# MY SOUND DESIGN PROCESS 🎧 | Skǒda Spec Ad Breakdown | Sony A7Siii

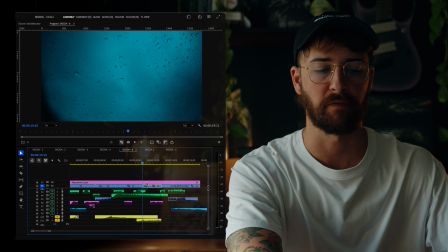And that was kind of what I wanted. I wanted to have those moments of quiet throughout the video. So you have all of these really fast whips and cuts and things like that,
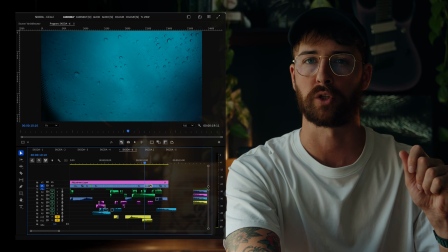but then you break it right down to some of the really slow moments to make sure people are paying attention.
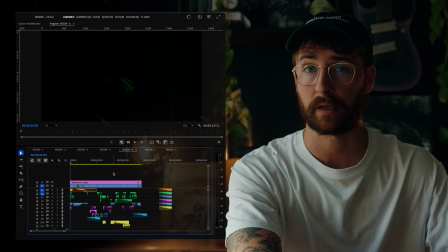So that's pretty much it for that. Let's run back through that timeline again one more time.
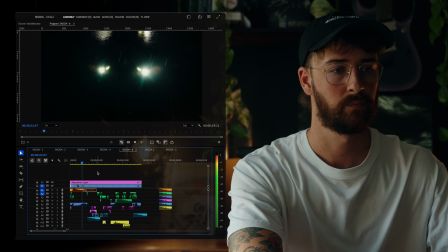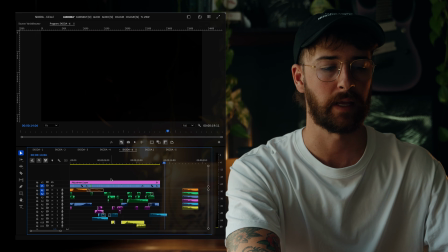So a couple of my favorite moments in this particular edit, one of them was this clip here of the wheel.
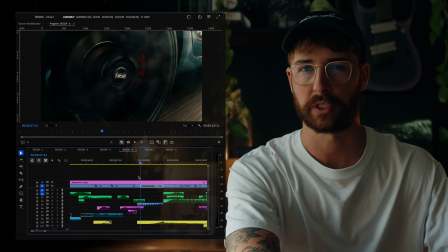Now this was just like using my GoPro just suction mounted to the side of the car. And I really like this riser sound effect here. This track is Risk Calculation from Lens Distortions. It's just another one of those really cool sound design clips.
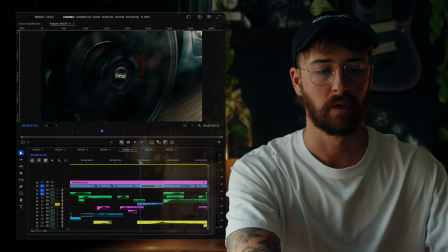So I kind of wanted to match almost the sound that you would think of when you're looking at that wheel. You know, obviously you would hear it hitting the ground, like you would hear the engine, things like that, but that kind of spinning, like I wanted to find something that matched the spinning in that shot.
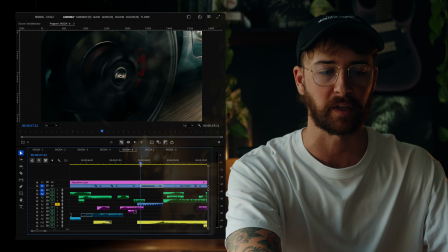And I think this sound effect was perfect for it. It was again, just like amplified by the fact that I've got that slow scale zoom right into the center of the wheel there. And then just that building riser combined with the spinning of the wheel.
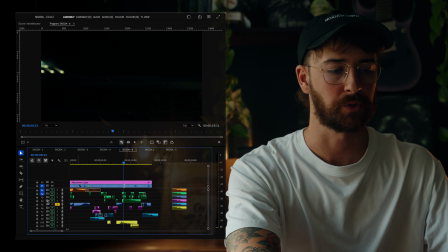I think this was a really cool sound effect. And then another one, I also really like these moments of quiet in the video.
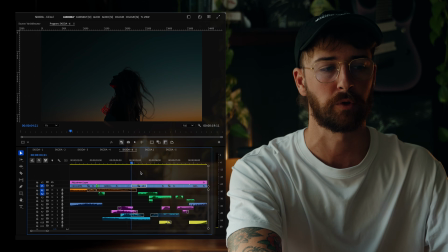So this clip here of this girl that I shot in Utah, it was just a cool clip to throw in because I really like the red of this. It matched really well to the red of the tail lights and the red of a couple of the other clips that I used in there.
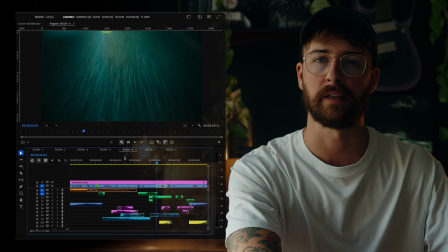And I like that it just drops right down. You know, you have these hectic sound effects on both sides of that clip, but just for a short moment, it just drops down into just absolute silence.
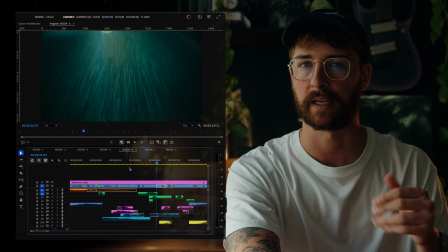And then builds back up again as you go into the next transition section. So this was a really fun one to do. As I said, this is just my personal car. You know, I don't have any friends that own supercars or anything like that. So sometimes it's just good to practice with what you have. And that's exactly what I did here. Is the best way to get better at what you do is to just practice. And in this case, it was just using my own personal car for a bit of fun, and I think this turned out pretty cool. So let me know if you guys have any questions. Please drop them in the comments below, and make sure you jump onto cinematicsocial.co and enter your email address to get any updates on the course that is going to be coming Q1 this year. Stay tuned.